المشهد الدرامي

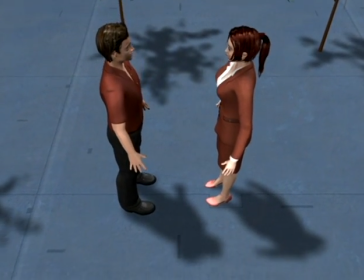496s
Character arrangements often naturally fall into shapes that resemble letters of the alphabet, like I, A, L, U, and O.
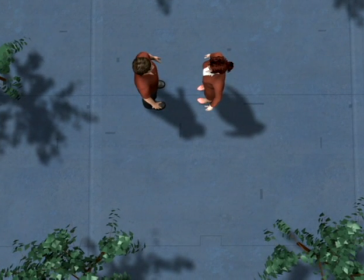503s
It's sometimes considered a rule to actually stage characters according to these shapes, but that can sometimes seem staged. Our goal here is merely to have a library of possible camera plots ready for when we find ourselves in shapes that are close to them, which happens often. The I shape is the simplest one and has the characters arranged in a straight line.
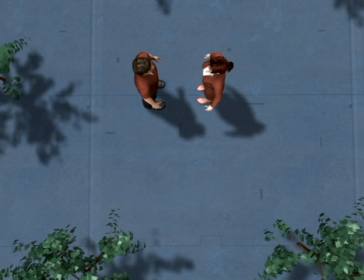522s
Two-character dialogue is often automatically an I shape and is easily covered in a selection of reverse shots and perhaps a master.
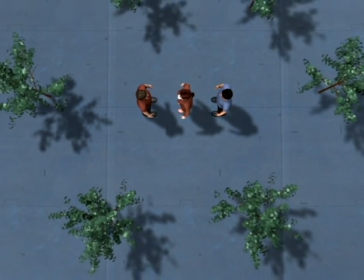529s
When more characters are added to the straight line, the best approach is to think in terms of creating various groupings and pivoting on certain characters to help glue the scene together.
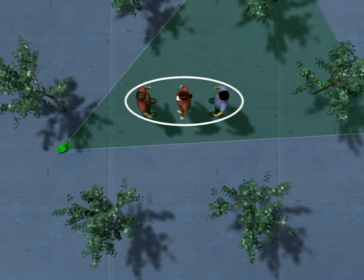538s
So let's create some groups starting with a 3-shot here and a reverse 3-shot to match.
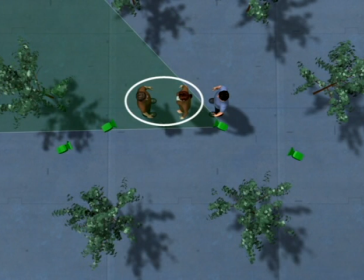544s
Let's also create 2 over the shoulders here for dialogue between the woman and the red man.
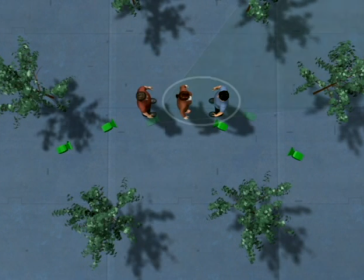549s
At some point the woman turns and we'll set up 2 reverse shots for this dialogue as well.
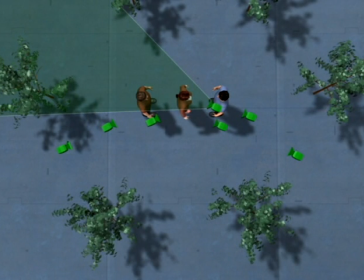554s
Let's also add a close-up on her. We've set up the camera so that the woman can be used as a pivot.
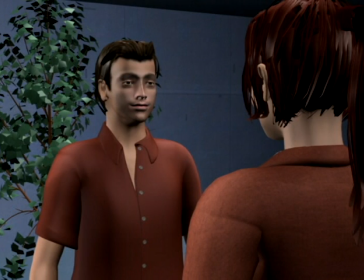562s
As we cut between the closer shots, she's the common denominator between the 2 major groups.
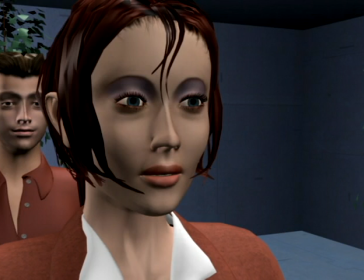569s
It's a matter of taste how much coverage to add. This scene is overcovered as it is.
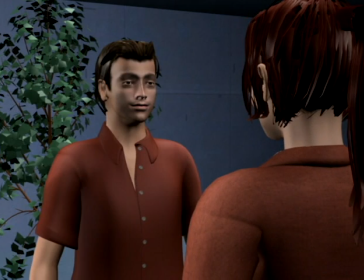576s
There's no formula for which groups to create because it depends on what the scene is about, but the sooner we can make the selection, the less we'll have to shoot.
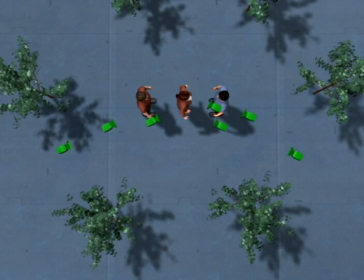584s
The shape is the same regardless of which way the characters are facing, so if we face them outwards, we should be able to use the same coverage with no change. Here we're first cutting back and forth between the reverses in the first group.
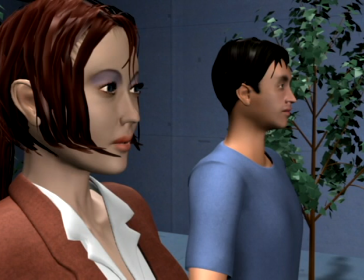597s
We pivot on the woman as we go to the second group. And the other reverse.
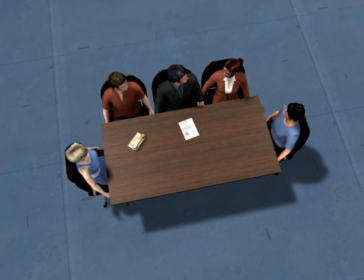604s
The eye shape appears within most other shapes, so anytime we want some local coverage, we can treat that part of the scene as such.
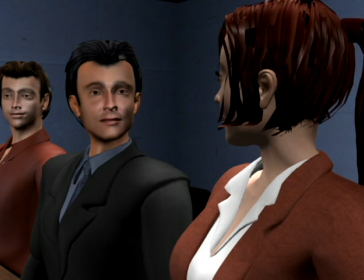611s
Here, the three lined up characters are an obvious eye shape, so we'll go in and create some subgroups of the parts of the conversation that we're interested in.
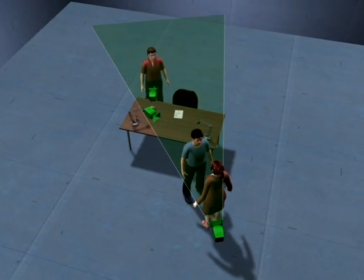620s
Whether or not to deliberately stage in a shape like this is optional, but doing so makes planning shots extremely easy.
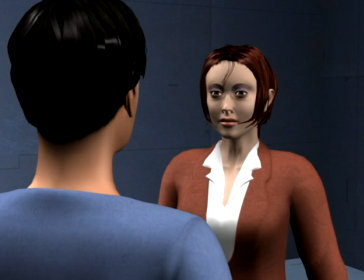628s
Here, two characters are together and one is at a distance. Still, we place them in a line to make coverage very straightforward.
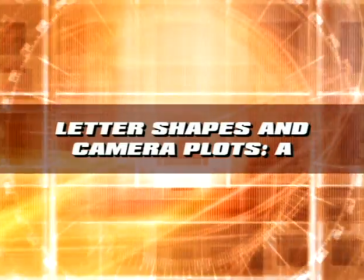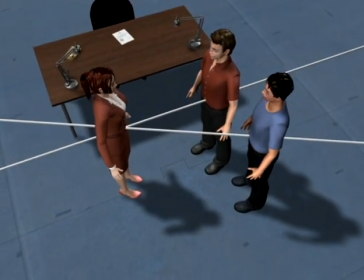641s
The A shape consists of three characters arranged in any kind of triangle and is a shape that appears in one form or another in the vast majority of scenes.
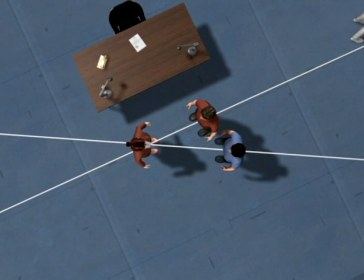649s
So it's extremely useful to have camera plots at hand for it.
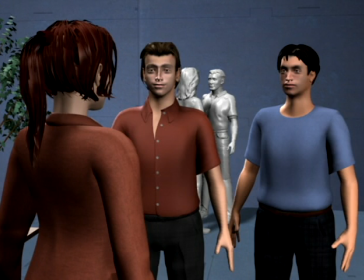654s
The easiest way to cover this is as a series of reverse shots in various sizes, starting with an external reverse covering all three, and a matching reverse here.
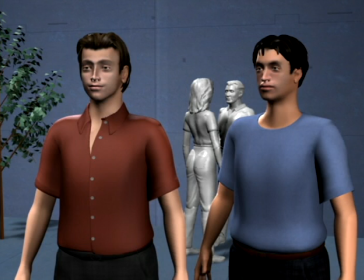663s
Let's also do an internal reverse on the woman, an internal reverse 2 shot on the men, and a close-up for each of the men.
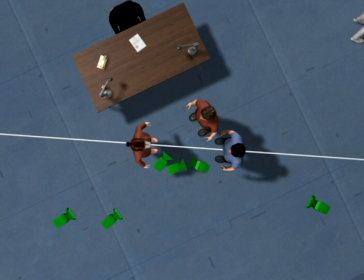673s
For now, we're really only using one line, and since all the cameras are on the same side, we can cut freely between them.
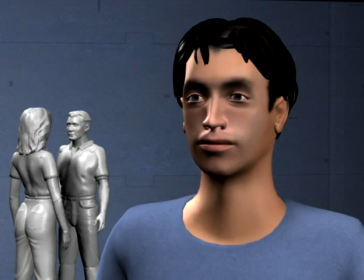680s
The only two cameras that don't cut well together are the close-ups on the men because they're nearly identical.
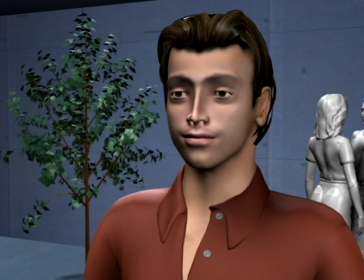686s
We're trying to detract attention from this by having the background be different in each shot, but it's still a fairly jerky cut.
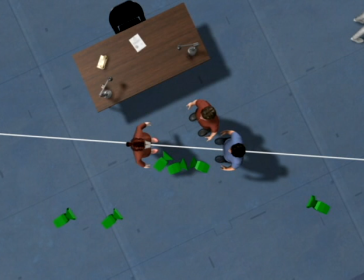693s
Simply bridging the cut with a different shot solves it. So we're basically covering it as regular dialogue, except one side has two characters. But we don't have to be stuck on one side of the line. If the men are to have dialogue, we'll put in a reverse pair for that, which creates another line here.
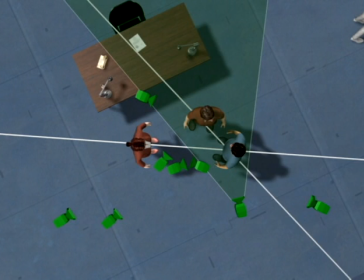711s
This camera is easy to get to because it's out with the other cameras, but cutting to this camera could cross any number of potential lines and we need to hinge in and out of it.
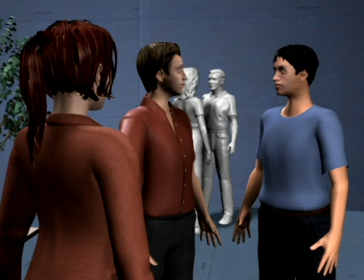721s
Starting in the original cameras, the most logical choice is to hinge through the reverse that's already on our side of the current line.
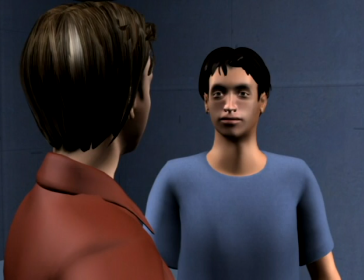728s
As soon as we've cut through it, going to the far camera seems logical.
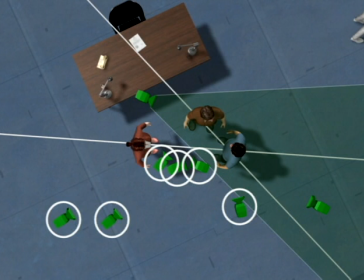733s
For getting back out, all of these cameras are technically on the right side of the new line, but since we still remember the previous line, it's better to hinge back as well.